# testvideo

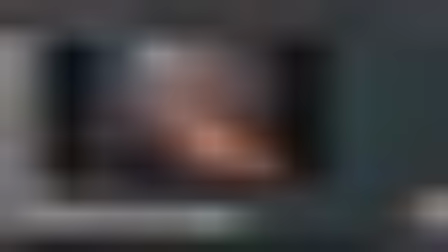[4:41]
so this frame i wanted to have something so that when this collapses we can see it collapsing okay we can see a difference we can see shadows changing and the the only
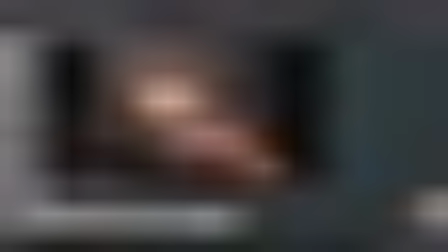[4:58]
way i was able to get that is by having a light like this you know and this light will hit one side so basically this is the shape i was looking for we can clearly see one side here and all of this is in the dark and we can read the
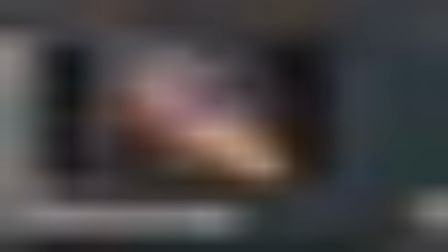[5:12]
silhouette we can read the curvature and the cavities and then as it goes the this part has a lot of details you know
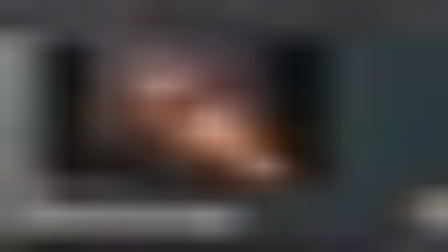[5:20]
all that shadow is going to be cast onto here so it's going to give us a lot of breakups a lot of nice details in the scene you can see
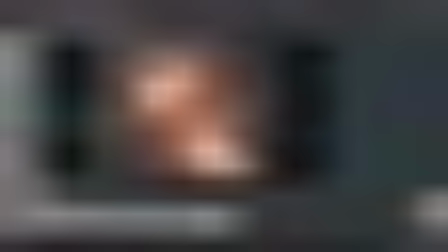[5:28]
the volumetrics here and that's what i wanted to have i want i needed that source so that i get this contrast you know you see this part here getting hit all this part is bright and then the sun the center is dark and i i wanted that so that light
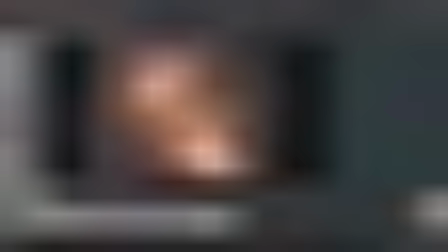[5:45]
placement here has a purpose it's not just to make it look pretty i need it and i wanted those details so i figured that out i said okay now what about the environment you know this environment has to feel massive so i started looking at ways to do that and
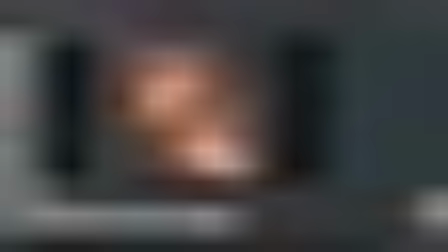[6:04]
the first one to create the contrast obviously is i need to complement the color so i put a backlight with a blue tone that will just fill whatever is
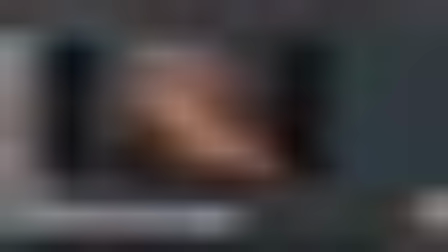[6:14]
behind the scene but i wanted to show the scale as well so the easiest way to show a large scale is to show cloud projected onto the ground and you have a pattern a moving pattern of the of the cloud
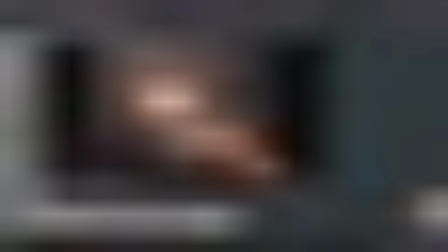[6:30]
you know the shadow the cloud shadows on the ground and so if a light is coming from the back hitting the mountains it's not gonna reach here uniformly you know so all this is shadow
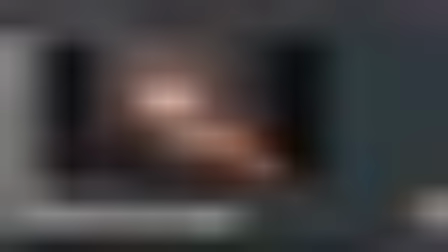[6:43]
projected from the mountains and they have noise you can see a noise pattern it's not uniform and I needed that bright cup to show that the light is going through a
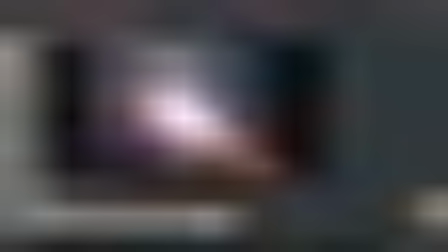[6:52]
massive large of atmosphere and it's getting you know these breakups
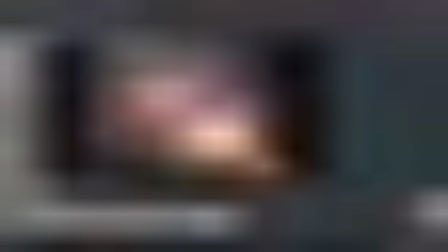[6:56]
so that's one light and then I added you know various
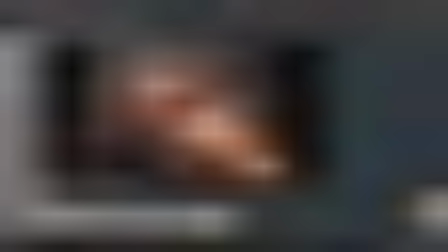[7:02]
other lights to make sure that I hit and light every part of the scene in a different color and then in comp I can continue playing with this so this would be very dim lights that we don't see them in the in the beauty render but we can access them as AOVs and this I rebalance every shot to
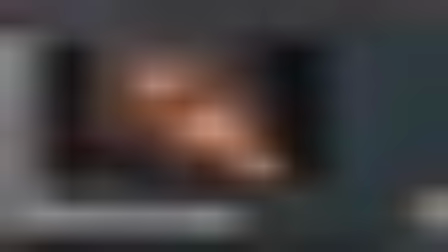[7:22]
make sure that I get the center that I need and there is many ways that we could
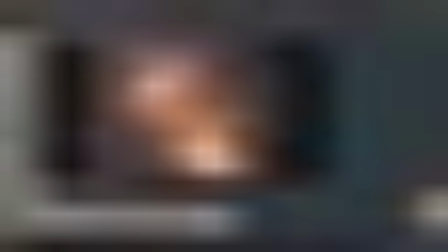[7:26]
go about this this scene the only the main the other main idea that we could go about is to actually have the center be brighter and everything else is illuminated by it so we would see
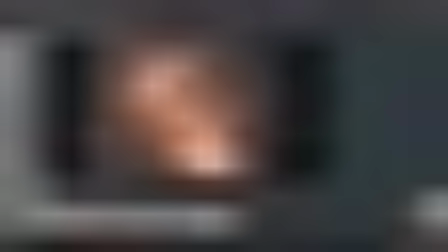[7:43]
you know a huge ring of fire of light that would illuminate everything around it and it would go to dark very very quickly we wouldn't be seeing this brightness at all so that's another approach that we could go about
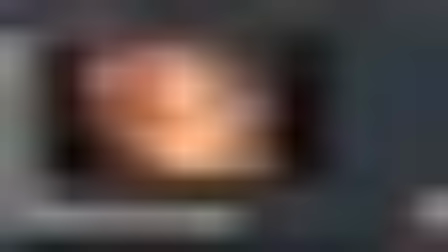[8:01]
working with with a scene but to get back to this the main
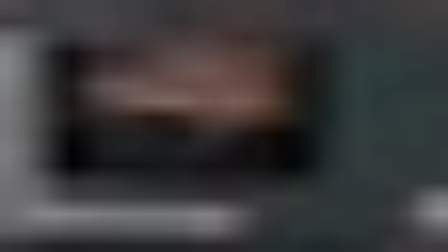[8:06]
thing i do with lighting is to put on emphasis to put an emphasis
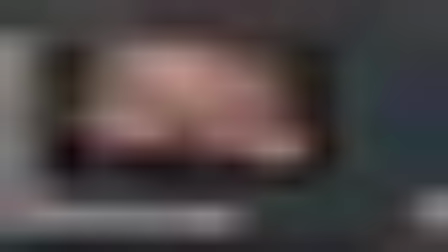[8:12]
on my work you know whether it's the smoke whether it's the environment whether
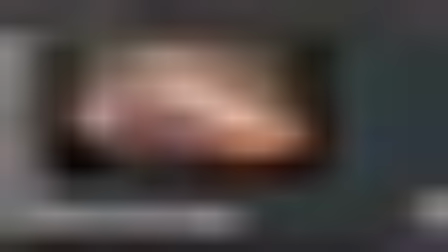[8:18]
it's the spaceship i need to use the lighting in the most interesting way so So that when I render it, I get nice shadow, I get nice details. As everything moves, we capture all that details.
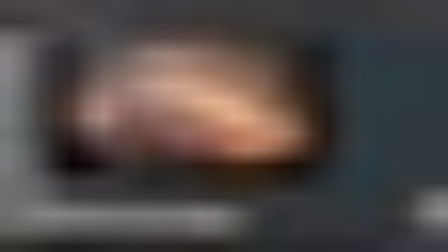[8:33]
And then it needs to be balanced. So whatever lighting we have, we still have a very bright fire source. And the fire is very, very bright. So I have to make sure that whatever I do is going to be tuned
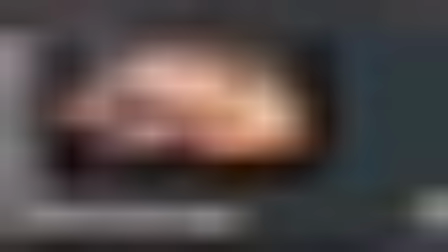[8:45]
and balanced in the screen so it looks nice across the board.